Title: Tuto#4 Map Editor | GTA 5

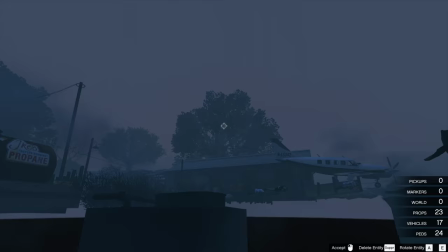17:02 Et l'avantage c'est que Là bien sûr ça ne fonctionne pas Et l'avantage c'est qu'on va pouvoir cacher ça
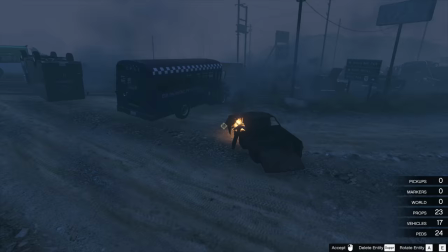17:10 Dans les voitures, un peu dans le même esprit Qu'on a fait juste avant
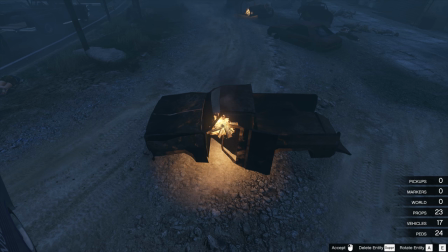17:16 Avec les
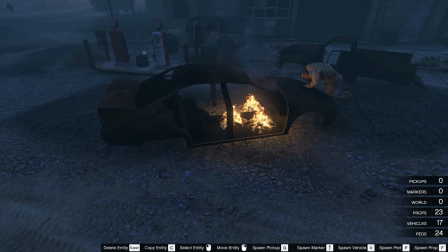17:20 Nos amis Les crasheurs de fumée On va venir mettre des flammes un peu partout Comme ça
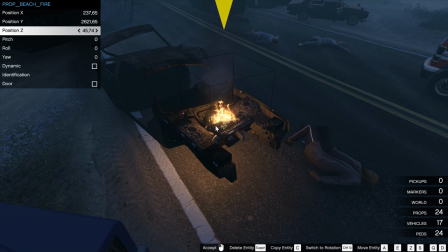17:27 Et dans le même esprit si vous voulez vous pouvez le descendre en Z Pour qu'il soit vraiment dans le moteur
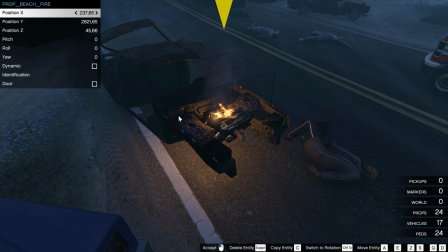17:35 On va régler la position
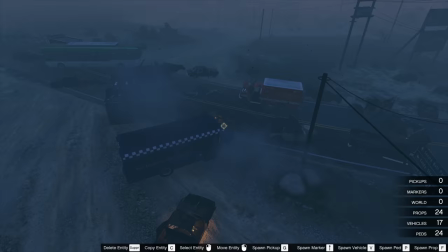17:39 Pas mal de bidouilles mais On a vraiment l'impression que la carcasse C'est un moteur qui crame encore
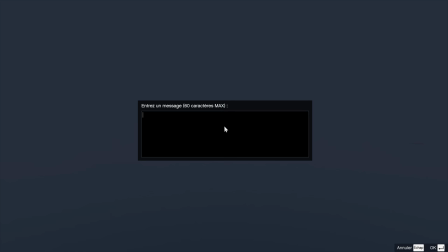17:45 On va ensuite aller en chercher un autre Toujours avec la touche F On va retaper
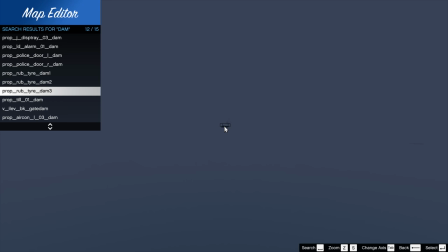17:51 Dame comme on avait fait au début Sauf qu'on va venir chercher celui-ci Attendez je le cherche parce que je suis pas sûr C'est pas sûr
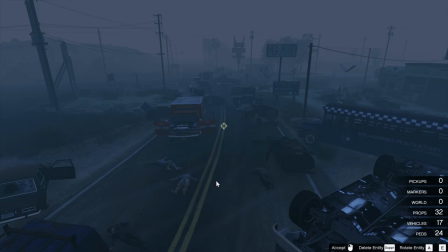18:03 Voilà celui-là qui s'appelle Alarme Ça c'est un truc qui a été utilisé pour une alarme détruite
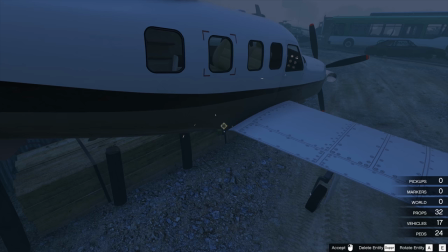18:11 Ce qui peut être sympa c'est de venir le mettre dans l'avion
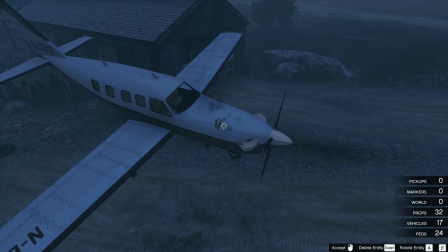18:17 Peut-être plus au niveau du moteur
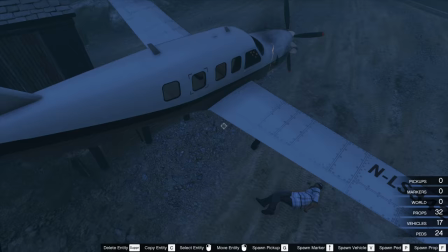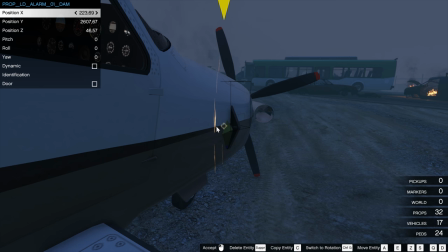18:24 Alors on peut soit le laisser dépasser Soit le cacher en profondeur
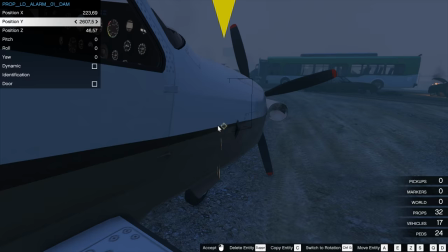18:32 voilà puis on laisse juste sortir ça c'est pas choquant
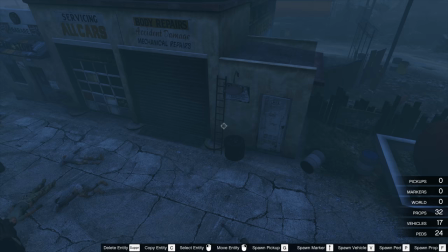18:40 voilà en fait de nuit ça va donner un petit aspect électrique au truc et là où ça marche vraiment bien c'est contre un bâtiment la lumière est vraiment cool
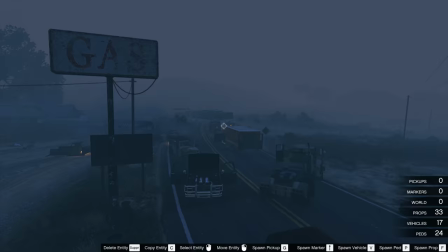18:53 une armoire électrique c'est vraiment des trucs et astuces pour vos machinimas il y a 20 000 façons une fois de plus de
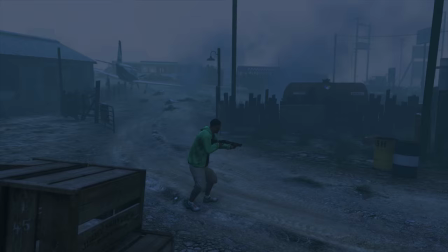18:59 le faire donc on va revenir
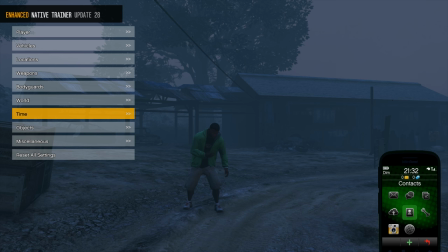19:01 en jeu on va aller donc choisir un skin alors là j'utilise toujours le même trainer après
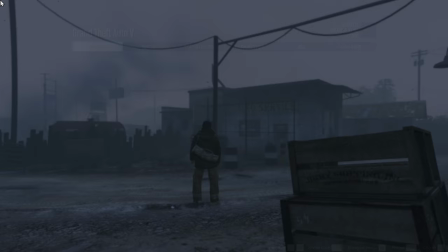19:11 il y en a d'autres moi j'en ai pas mal maintenant je peux me permettre d'en utiliser d'autres je vais utiliser skin control et je vais me
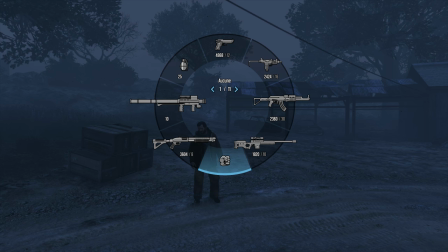19:18 téléporter donc en mode héros celui que vous avez vu au début du trainer
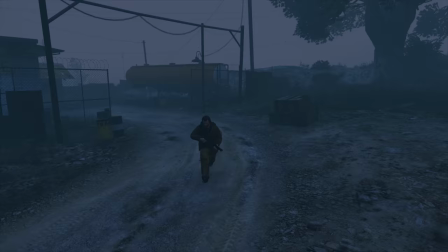19:25 hop avec son fusil donc notre héros on va se rapprocher un peu de
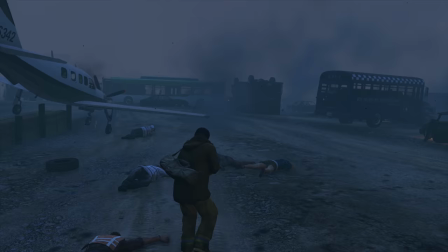19:33 Lui serait comme ça et avancerait dans ce monde dévasté sans trop savoir dans quelle direction aller Donc là,
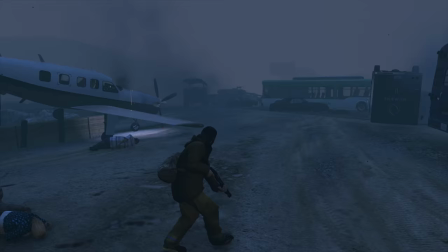19:40 à partir de là, je ne filme pas encore mais je réfléchis déjà à où est-ce que sera ma caméra Parce que c'est quand même bien d'avoir l'avion,
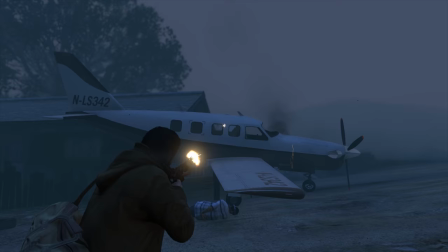19:47 il y a pas mal de détails Il y a d'ailleurs l'avion,
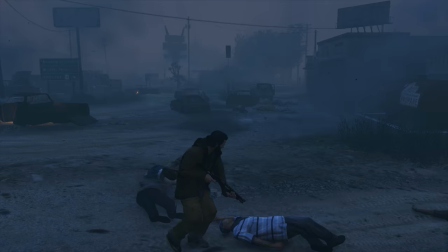19:52 il y a le droit aussi un peu, pourquoi pas Qui a fait ressortir, vous avez vu la partie électrique, mais en soit c'est pas gênant
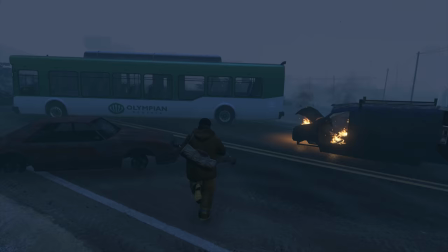20:02 Et donc on va commencer à filmer A droite, à gauche Nos petits plans de caméra
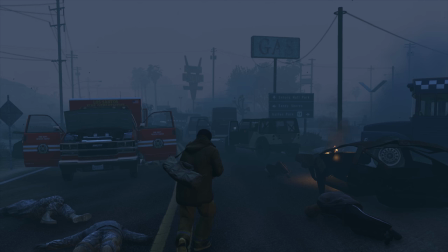20:09 Donc le mieux c'est d'appuyer sur CTRL pour avoir le personnage légèrement en avant
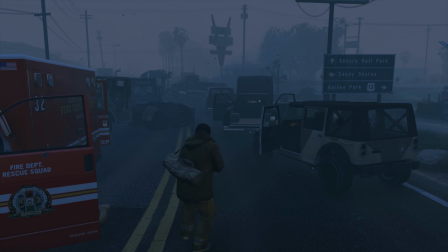20:15 Et là on peut lancer On peut lancer le film, on peut lancer la captation Il va falloir faire 2-3 Passes, 2-3
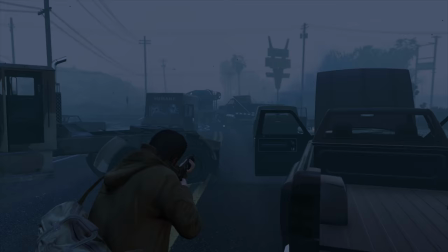20:23 Mouvements différents On peut en faire un comme ça aussi Avec le gars qui avance Qui regarde à droite, à gauche
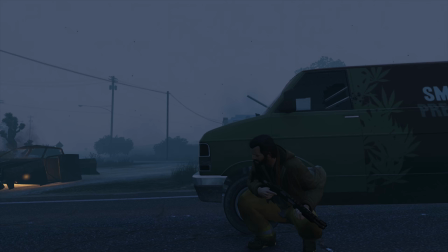20:32 Et on va remonter redescendre cette rue au moins 5 ou 6 fois avec des postures un peu différentes on va venir aussi se cacher
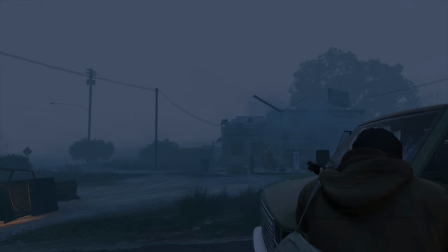20:40 ce genre de choses, faire ce genre de choses plusieurs fois de suite pour être certain d'avoir la matière
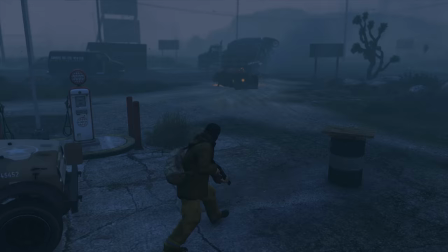20:49 la matière dont on aurait besoin voilà donc là c'était tous les plans serrés
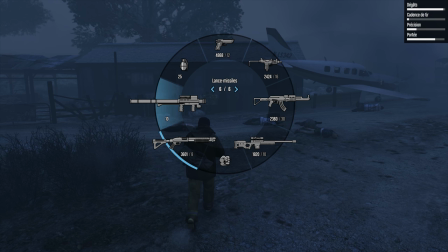20:54 pourquoi vous me direz pourquoi tu fais les plans serrés, c'est quoi tes plans larges et les plans larges tout simplement on va foutre le feu